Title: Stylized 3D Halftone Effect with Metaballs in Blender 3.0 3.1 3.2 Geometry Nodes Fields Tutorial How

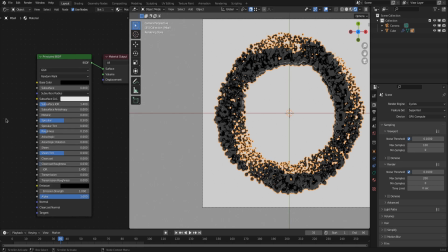[16:18]
The metaball and all its instances is a simple BSDF with a black color and a very low value for the roughness.
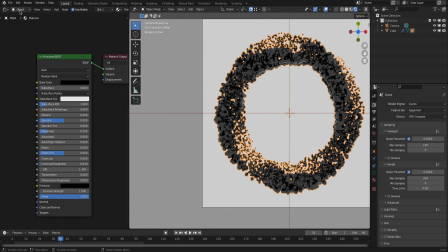[16:32]
That's all there is to this shader. The Worldshader also is nothing overly complicated. Actually, it's just a plain color.
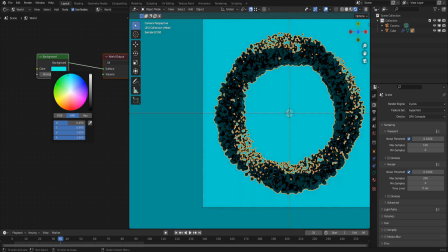[16:42]
You could use an HDRI to light the scene, but for a stylized artwork like this, I prefer a plain color, or maybe a gradient.
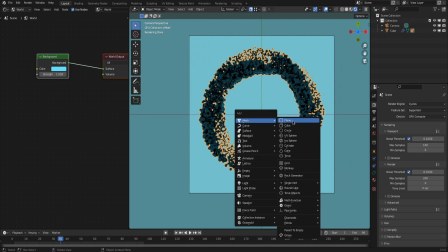[16:51]
To make the whole thing look a bit more interesting, I added a backlight by simply adding a plane with an emission shader on it.
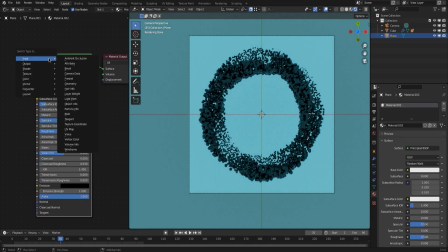[16:59]
You can play with that color according to your world lighting and hopefully find a good looking and fitting color combination.
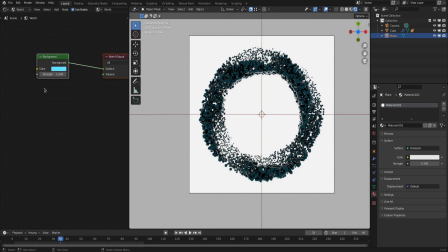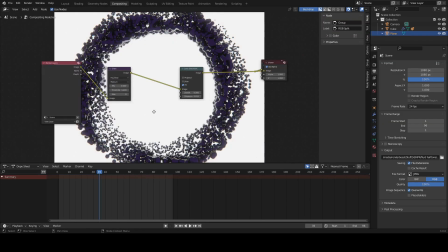[17:15]
In the compositing stage, I added a glare node with a very high threshold because of the very bright backlight,
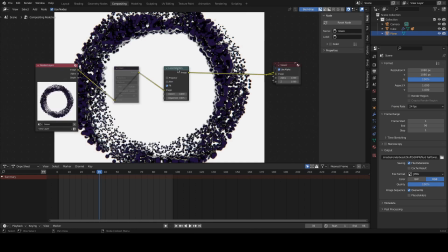[17:22]
but I used a negative mix factor to not overdo it with the glare. Also, I added a very, very subtle lens distortion effect. It's hardly noticeable, but it's there. Now that you know all this, play around with this liquid halftone effect made with Metaballs and Geometrynodes in Blender.
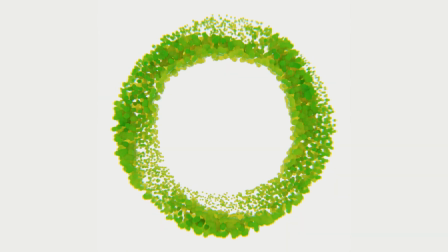[17:41]
Send me your variations on Twitter or Instagram, or as a comment here on YouTube, and have fun with it and make some great artworks.
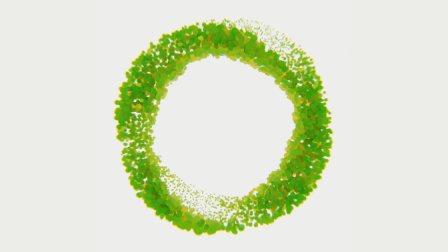[17:50]
And let this be a very creative 2022. See you on the other side.